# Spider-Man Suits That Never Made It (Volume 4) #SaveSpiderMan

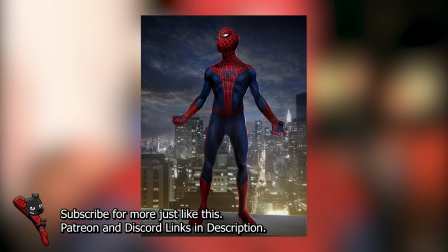(16:46)
It's not 100% accurate to the comics, but I really like this look, and I definitely prefer it to the look that we actually got in the film. It's a lot less over-designed. So this is very much a traditional Spider-Man costume in a number of ways, except the webs going down the front of the torso do run out as you get towards the bottom, which I think is a nice little design motif,
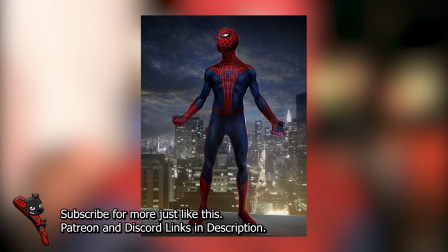(17:05)
is, you know, well, it runs down like a spider web would. The spider on the chest is pretty narrow and pretty tall, and it is in blue, which I think definitely complements the rest of the suit, and actually really complements the silver of the webs on this one. The webs are very traditional, but there's no webbing to be found on his belt, his boots, or his hands.
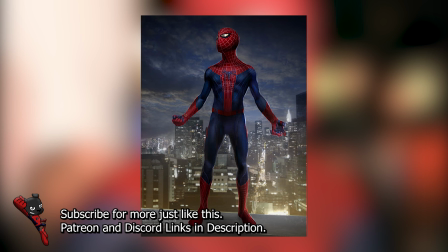(17:22)
Actually, scratch that, yeah, there is webbing on the boots. The line work in the blue definitely complements the form of the suit. The belt is actually there. They didn't omit the spider belt this time, except it's got little cuts in it, which kind of make it feel more like buckles in a way.
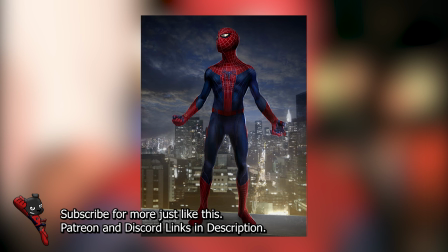(17:34)
The palms appear to have blue and black on them, which I don't have an issue with. Kind of breaks the flow of the red sections on the hands in a kind of a positive way, actually. The eyes are reflective and not yellow, and they're in the shape of the Ditko Spider-Man eyes.
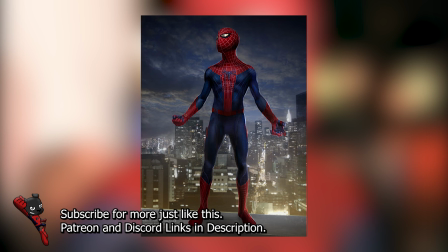(17:47)
I feel like this is the ideal midway point between the Amazing Spider-Man suit that we got in the end and the classic Spider-Man, and kind of with a bit of Raimi element in there too,
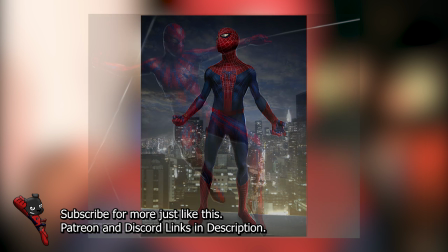(17:55)
with the front spider being raised. Definitely my favorite. Oh my god. Oh my god.
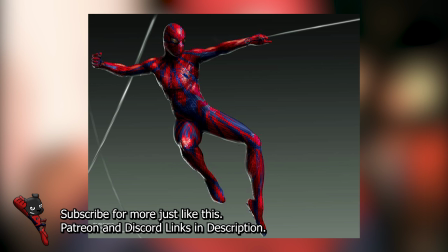(18:02)
This guy is nuts. Whoever designed this is crazy. Can you imagine if this were what we got in the final film? The Amazing Spider-Man would ironically become the best Spider-Man movie ever made. If you look at this from a distance and blur your eyes a little bit, it looks like this guy's just wearing a purple jumpsuit. And what's weird is it's got all the classic elements of classic Spider-Man.
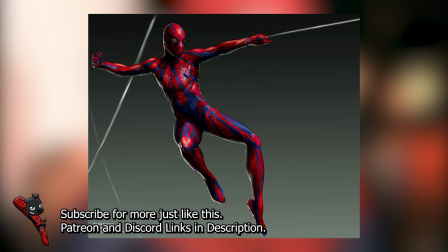(18:21)
It's got red in there, blue in there, webs, a spider on the chest, and some pretty classic looking Spider-Man eyes, to be fair. But it's just like, let's just take that and just mess it all up. Just completely mess it up. The red bits, forget about it. We're just gonna smash them with a hammer. The webs all over him, lots and lots and lots and lots of webs.
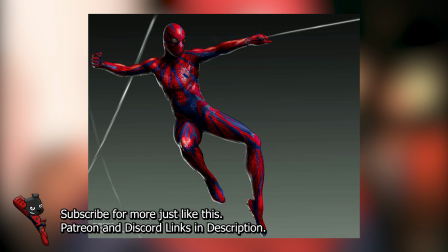(18:39)
The spider, put it on his nipple. Who cares? I'm a god now. Yeah, no, this is hilarious. This is really bad. This is really not a good design. That is exactly how not to Spider-Man.
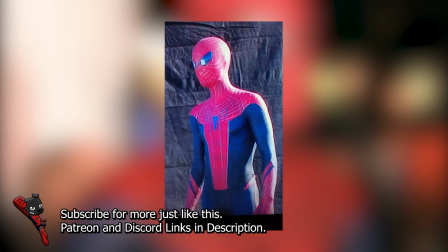(18:53)
I'm really sorry. Now, this is an interesting one, because this one actually made it off paper. This was the test version of Andrew Garfield's final Spider-Man suit, and in some ways I honestly like it better than what we got in the end. I'll say this, it's got the cut off in the webs in the head. It's fragmented.
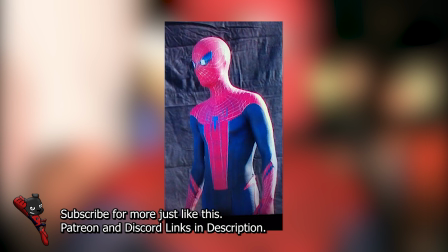(19:10)
It's got the framing around the eyes. That's something I really, really don't like. When it comes to Spidey's head, just keep it classic. But the color scheme of this one is a lot more pleasing. The webs are silver, which I guess they changed because they didn't want to be too much like Raimi, but I think silver webs really complements this suit design.
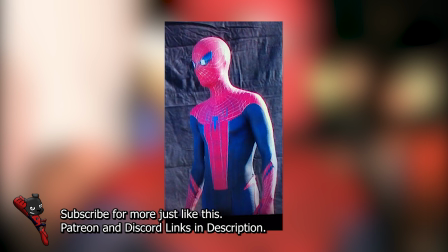(19:25)
Spidey's torso is no longer arrow-shaped, cutting off flat at the bottom. The belt doesn't connect, which I just wish it did, to be honest. feels kind of naked without it. He The spider on the chest is solid, non-fragmented, and blue. The eyes are blue as opposed to yellow. I think it makes for kind of a nice sort of a two-tone Spider-Man costume.
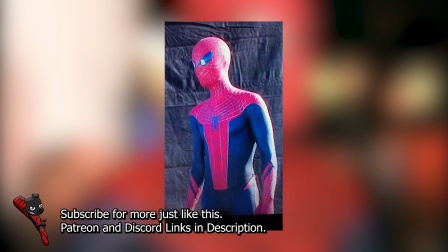(19:43)
There are no webs going down the lower part of the torso past the spider, which I actually think looks kind of nice. I don't know, it's just kind of weird that they cut off at the spider, but like, I kind of feel like maybe just a few little webs going down would help, but I like it more than loads and loads of little strands of web going down like what we have in the final
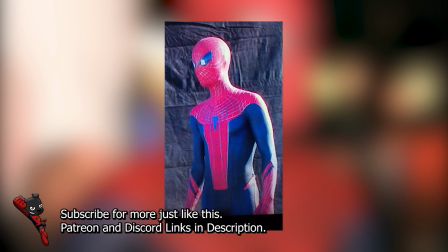(20:00)
product. Another thing is that this suit is very obviously nowhere near as textured as the final suit that we got, which looked kind of like a basketball in the end. The blue sections are a lot flatter, they don't have quite the level of black sort of hex patterns on them,
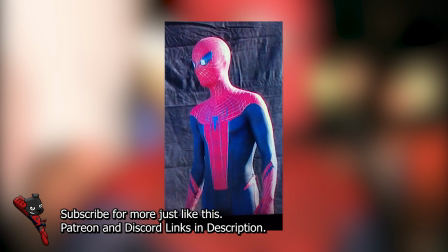(20:15)
and the red doesn't either, which honestly I think that's much more pleasing to the eye than what we actually have in the final film. If they could literally just restructure the webs on the head to look more like the classic version, this would have been the suit I'd have gone for this film, if I had to choose between this and the final design.
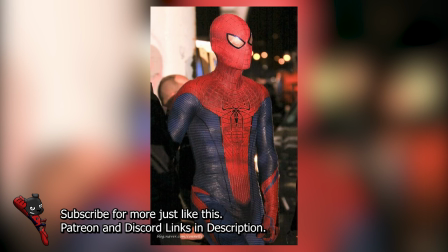(20:31)
Which leads us to the end of our tour of the Spider-Man suits that didn't make it for The Amazing Spider-Man 1, and what ultimately led us here to this final design. An over-designed, over-textured, very messy, dirty looking edgy Spider-Man suit. You can definitely see a lot of design elements from the previous concept art in here.